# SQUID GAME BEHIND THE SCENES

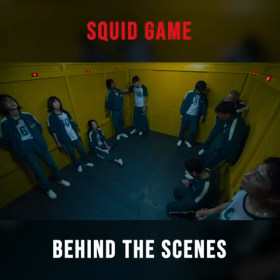This was hard, but whatever was coming next would only be harder and they knew it you know what i really thought we were going to die out
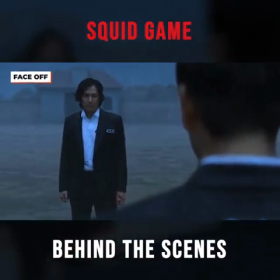there for the final face-off the sound stage was a lot emptier with just gion and sang-woo competing but there were many camera people often
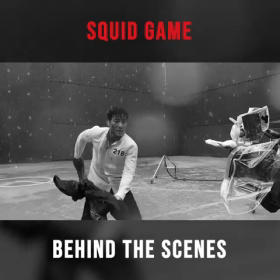filming using handheld video cameras to capture all the frantic action not
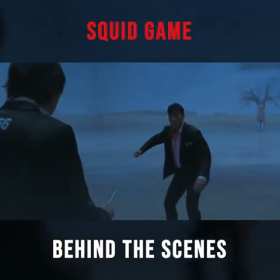only that their crew made it rain making the whole scene just as dramatic as the gruesome fight we see in the final cut as filming went on the
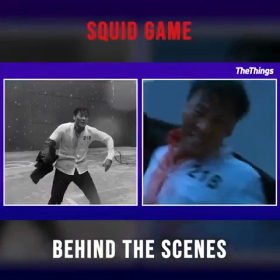two actors only got more disheveled with rain soaking through and blood effects added
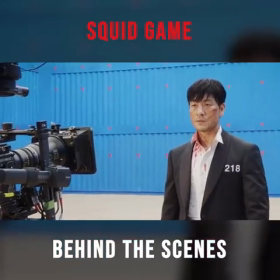throughout the battle in order to get all the footage they needed the actors had to be on point at every moment i won't let you leave here with that money
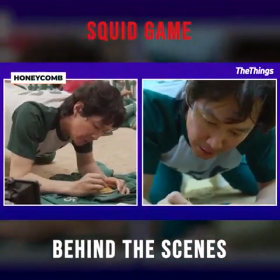the honeycomb scenes looked pretty similar on set as they did in the show with the exception of the childlike drawn wallpaper the rest
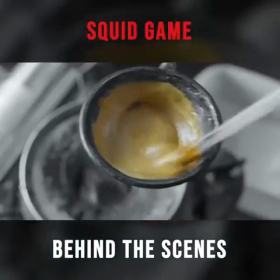of the set was filled with giant playground equipment and the smell of freshly made dalgona the korean honeycomb suite Luckily,
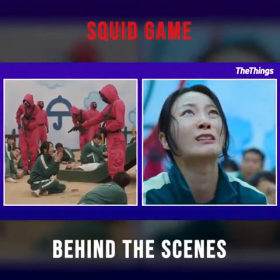the actors didn't have to listen to the actual loud noise each time a bullet was fired.
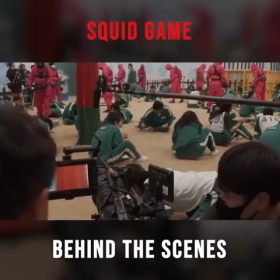As someone on set was in charge of giving a shout to indicate the moment instead, so the performers had a solid, unified cue to react to.
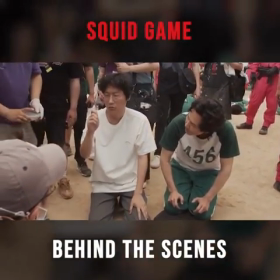Behind the scenes, we get a glimpse of just how hands-on the director was when it came time to shoot.
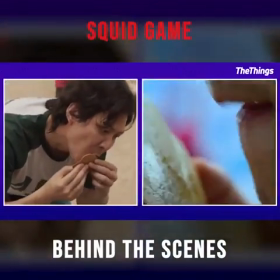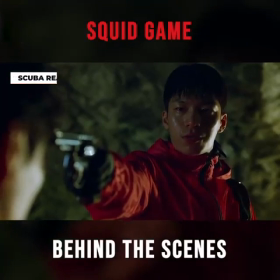Surprisingly, the cavernous, cool space where we see the confrontation between the police officer and a team member of the Squid Game is real.
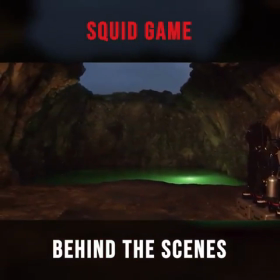The opening on the top of the cave and the murky pool made the ideal setting. No doubt the actors felt totally immersed in the story.
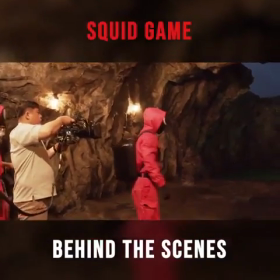Shooting these scenes were pretty simple. All they needed were a couple of cameras, the right costumes, and the actors' chilling performances.
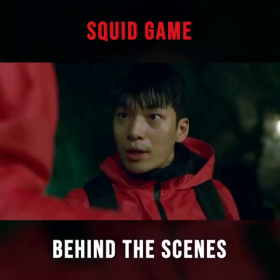Do you want to die?
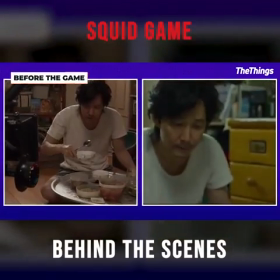The glimpses we get of the players' lives before the game offer such a colorful backstory, especially when we see them with their families.
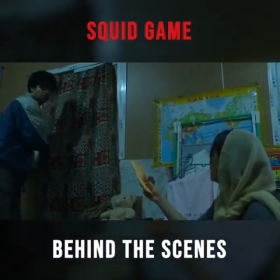Each of these scenes were shot quite intimately and simply,
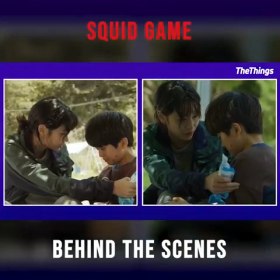focusing on the narrative and what these relationships meant to the player, which translated to the screen beautifully.
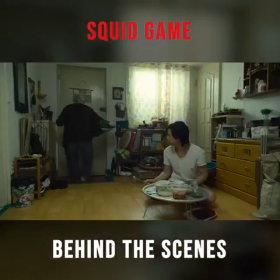It's also one of the only times we get to see a typical everyday aesthetic,
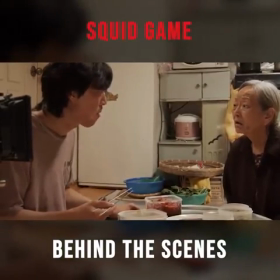making the stark contrast between the real world and the Squid Game world even more apparent.
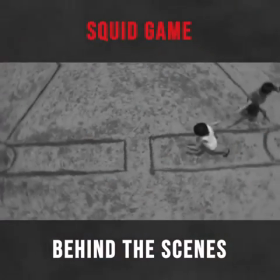So which color do you want to play as?
How could we forget the original Squid Game?
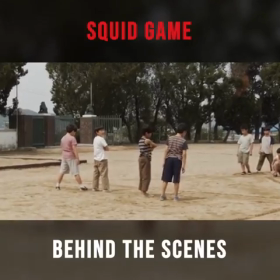Filming this scene may have been one of the simplest setups, using an existing playground space.
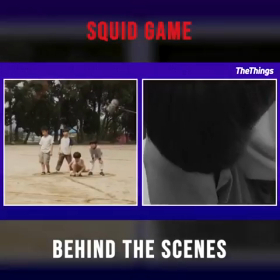It only adds to the realism of the show and offers a great reminder of where the players started,
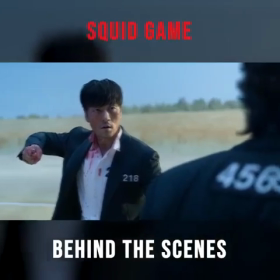as innocent children playing games for fun instead of their lives.
At that moment, I felt as if I owned the entire world.
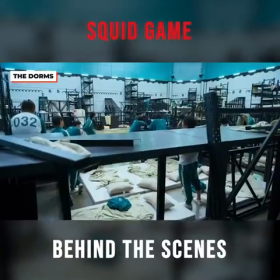Hanging out in the dorms between games certainly wasn't any less stressful than the games themselves.
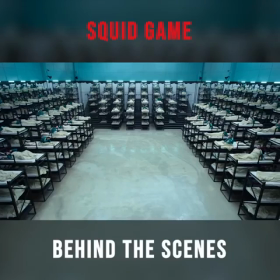The bare-bones set with the cool industrial edge does the trick, and the feeling of the daunting space comes through the screen.
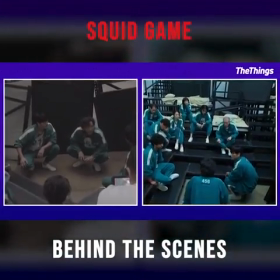What we saw on the show was almost exactly what was happening on set, with all the added cameras and crew people, of course.
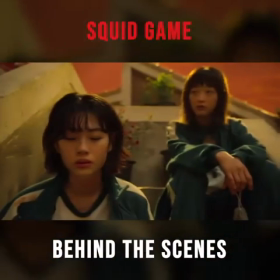We can't fall asleep tonight, okay? Who knows what someone else may try?
Many moments in the Marvel's game bring intense connection and emotion.
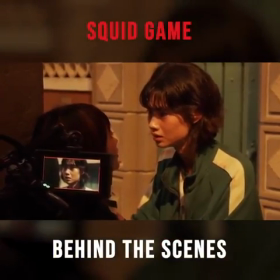The way they shot these scenes was a pretty stark difference from so many of the large and intense games.
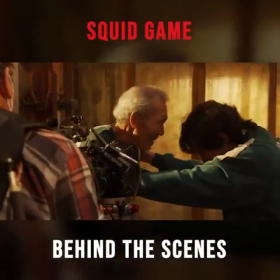The fact that the actors were in a small space together with just a few crew members around really helps the intimacy come through,
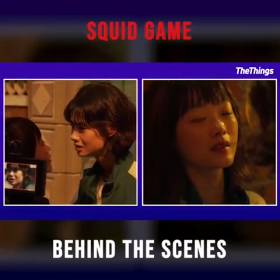and offers us the chance to get up close and personal with these characters, and the short but meaningful relationship they have playing Marbles.
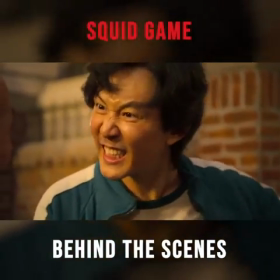We'll go around this whole town and take all the marbles, okay?
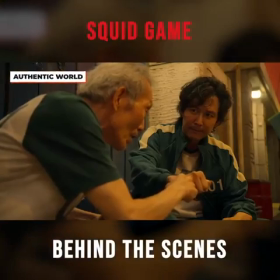One of the reasons the Marbles game is so effective is because of just how well the setting transports us to the alleys of a small village.
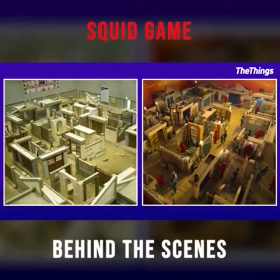It makes sense that this is the set the team spent the most time building. Every detail, down to the stunning backdrops, moves us.
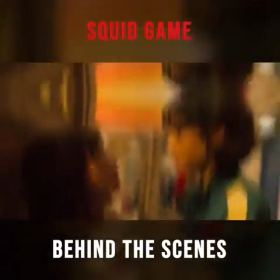It's no surprise they got the performances they did. The authenticity of this world is remarkable.
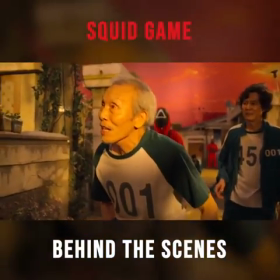My wife and I had this one here.